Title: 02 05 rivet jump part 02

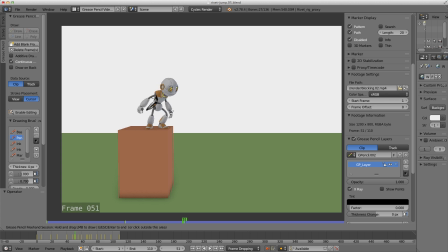That's called breaking the joint, but it's something I don't want to do in this stage because it's just going to be confusing. But you can see I've stretched this one out. That's a lot better. At the top here, I've kind of given him more of a squash to the middle.
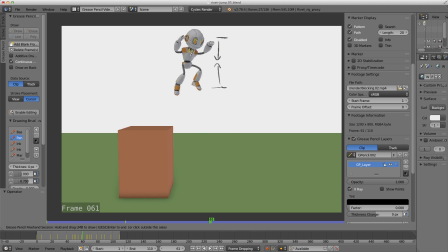So he's kind of, I want him to spend a lot more time in the air and then make it a little bit more cartoony with the stretch down here. So you can see I've got the right foot hitting the ground first and then the left foot following behind.
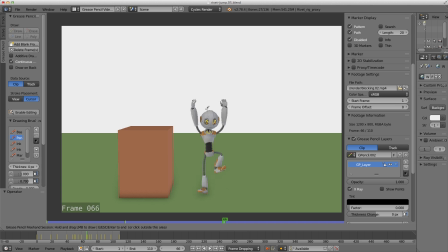Alright, so now what I'm going to do is switch over everything into spline mode and add in all our missing keyframes. So make sure we've got all our breakdowns in there and basically flesh out the animation. And I'm probably going to do it in fast forward. So get your eyes ready.
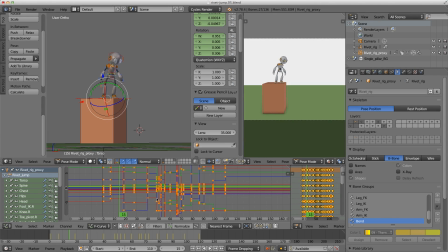Here we go. Alright, so the first thing I'm doing is selecting all my curves and changing them to be Bezier.
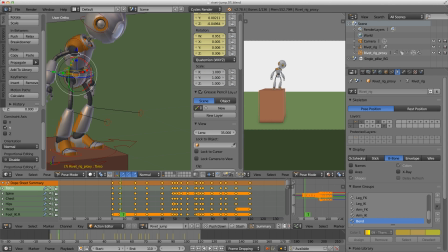I actually did that a few times in the previous animation pass, so I switched back and forwards a few times. And now I'm just jumping to my previous and next keyframes with the up and down arrow and sculpting the
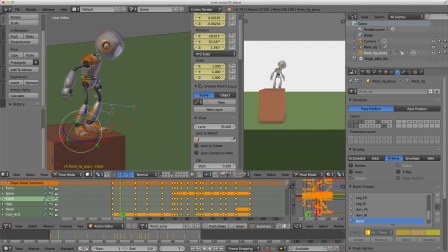keyframe that is there. I haven't added any extra keyframes yet, but I'm about to find the midpoint in between these frames here.
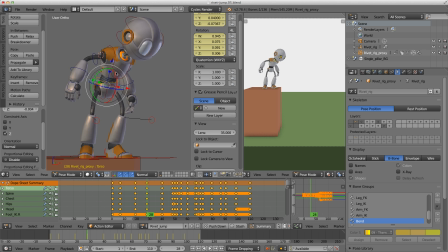I take what the computer is going to give me, and then I'm going to key it and adjust. So right about here, I key that frame and then adjust the timing, and then I can go ahead and just tweak it to my liking. So that's a really quick way of finding a breakdown point when you're in spline mode.
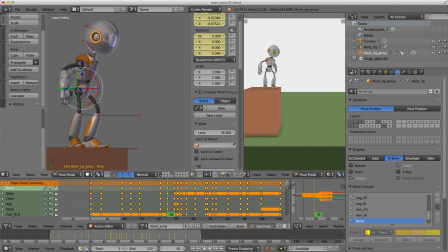Alright, so I'm doing the same thing here, finding the midpoint and then adjusting that particular breakdown key. Alright, so I'm going to jump forward a little bit in time, and still on the same pass, but just a little bit forward in time.
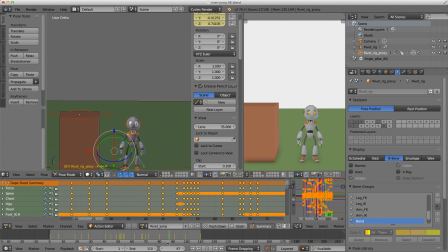Alright, we've finished the first kind of section now with all those breakdowns, and I just wanted to work on this settle, and I decided that my arms were distracting, so I've turned them off with the property there.
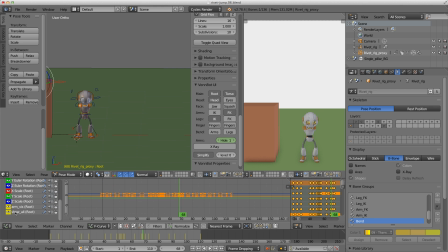That property is actually located on the root bone, and so I'm just hiding all the other properties there, selecting my keys that are past that and deleting them, and then changed it to be constant so it wouldn't slide back.
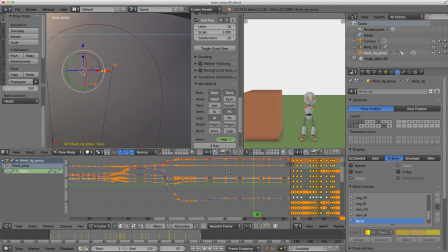So I actually do turn the arms back on later, but I just thought now they're distracting me, so I'll get them out of my way, work on each of these torso sections one by one,
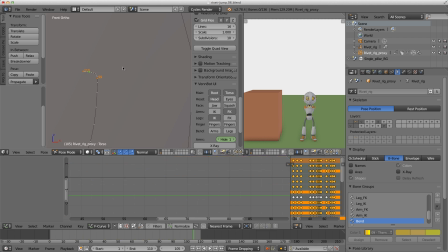and then add the arms back. But like I said earlier, if you guys are struggling with the arms, just feel free to do the whole entire pass with the arms hidden, and then come back and do the arms.
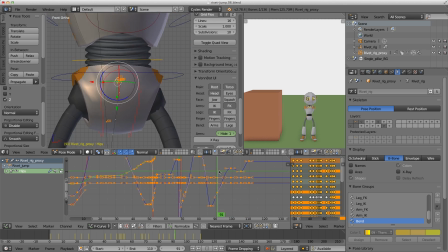So what I'm focusing on now is just that spiral with the hips and the torso.
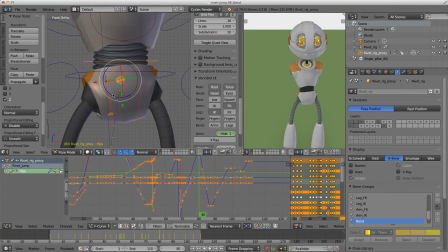I'm trying to make it feel natural. So the hips should move with the weight as it shifts over on the leg.
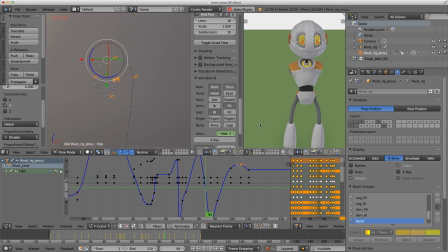So it's a little bit of a hassle to try and do that. I did decide I needed to get into the graph editor just to tweak it a little bit.
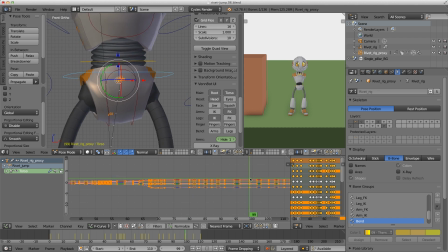Yeah, don't be afraid of the graph editor, but don't jump into it too early.
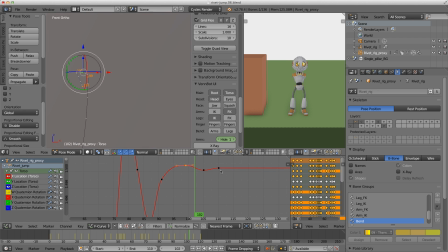So I'm in the splining stage, which is a great spot to actually jump in and tweak these handles.
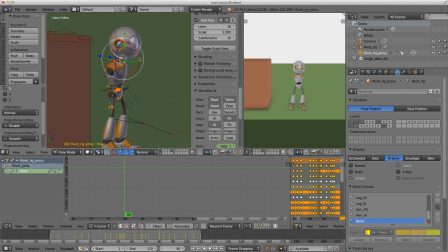Right, I'm going to jump a little bit forward ahead now. So I'm still working on this torso, but what I decided to do is work up the chain. So I started on the torso control, then I did the spine and the chest, and I'm trying to delay each body part after the other one.
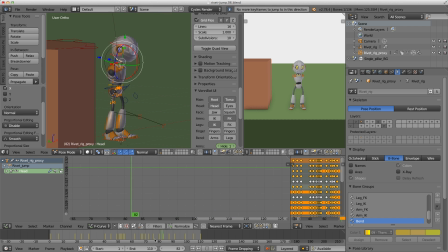So we're kind of doing a successive breaking of joints. So the hips move before the spine, and then the spine moves before the chest, and all the way up. So we get that head wobble there.
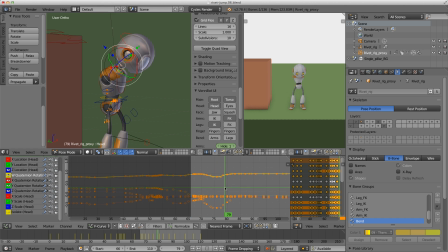It makes it nice and natural. You can probably see what I'm talking about there.
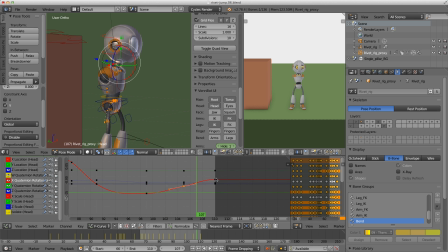Then I'm just tweaking the curves to try and refine that a little bit.
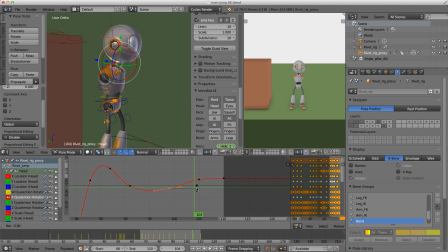And you can see sometimes I'm just moving the whole section together by selecting more than one key, and then that way it's really quick and fast to work in the graph editor. Alright, so let me just jump forward,
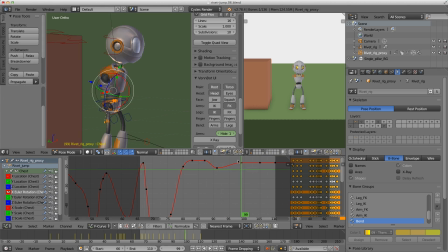and then I'll jump back to real time so you can see these changes that I have made.
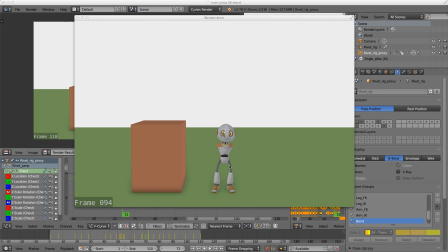So basically I've done a little bit of adding extra keys at the start here, and then I've hidden the arms and I've worked on that torso bounce. So I'm happy where it's headed now at the end. So my next step is to, actually I just scrub through from the start and show you the changes.
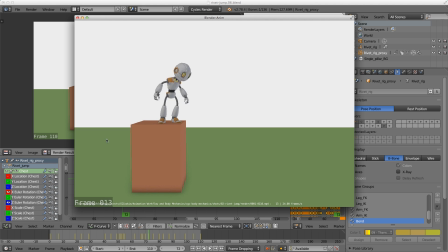The next step is to move into the graph editor. I've only done a little bit of graph editor work at the end here. So you can see I've got a weird move there. So I'll fix that in the graph editor just to make sure that he gets to all his poses in a nice way.
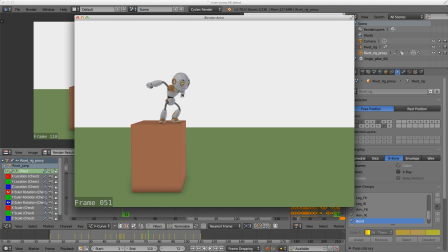You can see I've got the breaking of the arms here. I'll need to tidy that up, but I'll do that soon. And also need to make sure that my feet, the spacing is good.
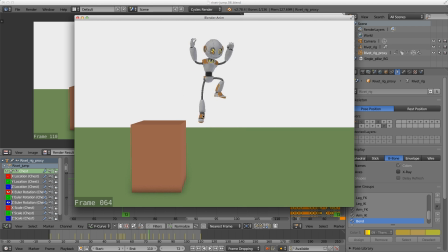You can see how they slow down on the ground here, but I want them, the feet is going to act like a bouncing ball, so I want the spacing gap to be the biggest. I don't want it to slow down before it hits the ground. So I'm liking where this ending is heading. It's kind of got the bounce that I was talking about at the start,
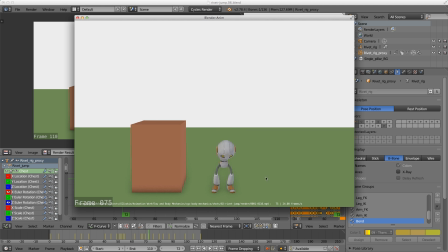but I think he's still taking too much time around frame 70. I think he's slow to get back up. So I'll just play it at full speed and we'll have a look. Yeah, so I think he just spends a little bit too long down low, but I'll see what I can do
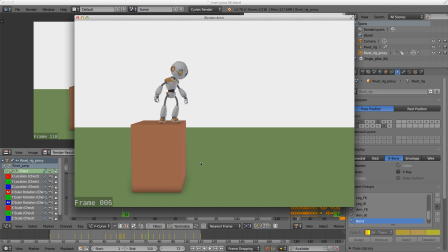about that, but maybe when I add the arms back, it might smooth things out a little bit. So what I'm going to do now, work on the arms and then head into the graph editor to start splining this out fully.
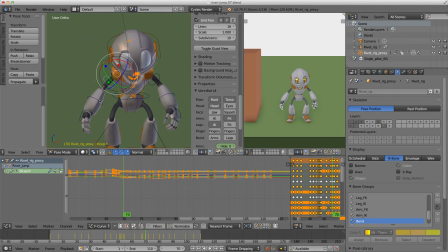So I want to show you just working on the first arm here. So I've turned them back on obviously, and I'm just taking those keyframes and just sculpting the position from my eye.
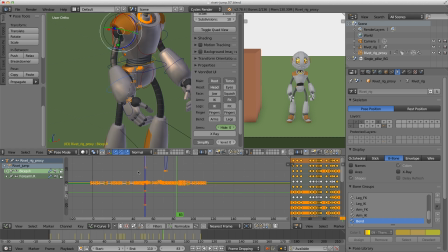And then I realize I have to jump over to our root bone and make sure I delete those keyframes so that the arms stay visible now. So I'm just swinging this arm through, just keying it on those particular keyframes, not worried about adding any keyframes as yet,
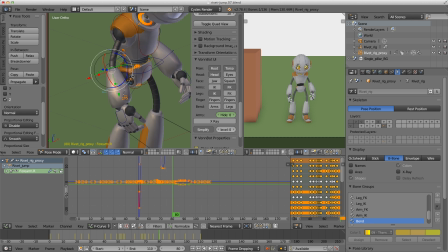and just judging by my eye.
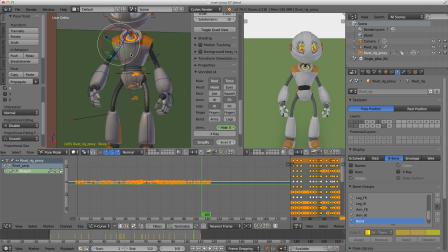I do jump into the graph editor a bit later on, but I work on the right arm first, and then I do exactly the same thing on the other side.
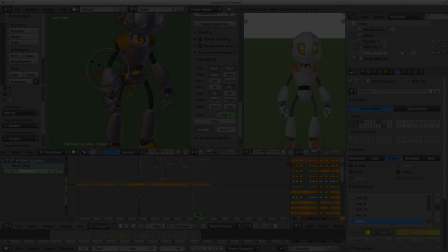But I'm going to jump back to real time and show you the result. Alright, so I'm more than halfway through my splining stage.
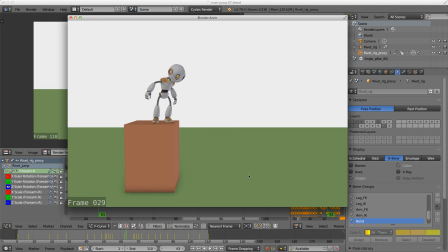I've done a little bit of work to the ending now, so you can see that the arms are animated. I've offset them as well, so when we're jumping down like this and they're swinging through, I don't want them to be swinging at the same rate because that's going to create some weird looking animation.
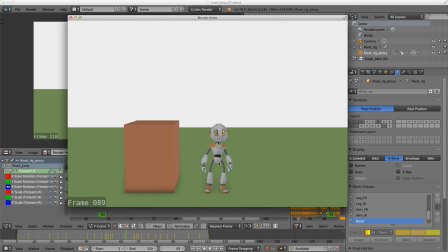So I've kind of offset them. You can see his left arm goes further back, and so we get a little bit of a wobble. I haven't done much animation on the hands and the fingers. That's what I'm going to do in the next pass, as well as work on the feet and the eyes and do a little bit of jaw animation.
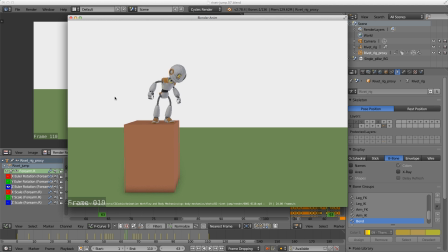Basically add in all of our animation. And also going to fix this dodgy animation at the start here in the graph editor. Alright, let's jump forward and fix that. So I'm starting with my hands now.
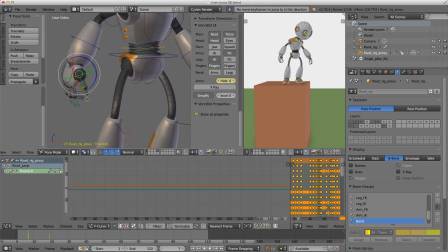Basically I want to do mainly follow through and overlap on the hands mostly,
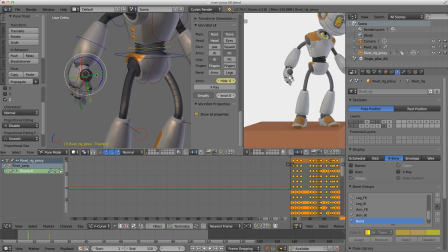and also I'm going to pose out our fingers just for a natural pose on that frame there. I'm looking at my camera view to get the best view there. So that's the way I'm working on these fingers and hands,
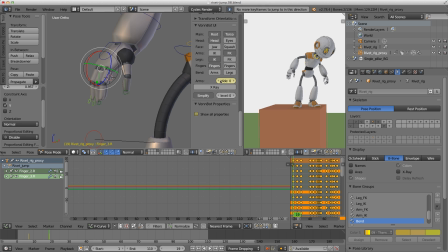is like jumping forward to the next keyframe and positioning it in a not so ugly pose. And you can see I'm have to add in extra keyframes on our fingers because they're not actually keyed like they were before.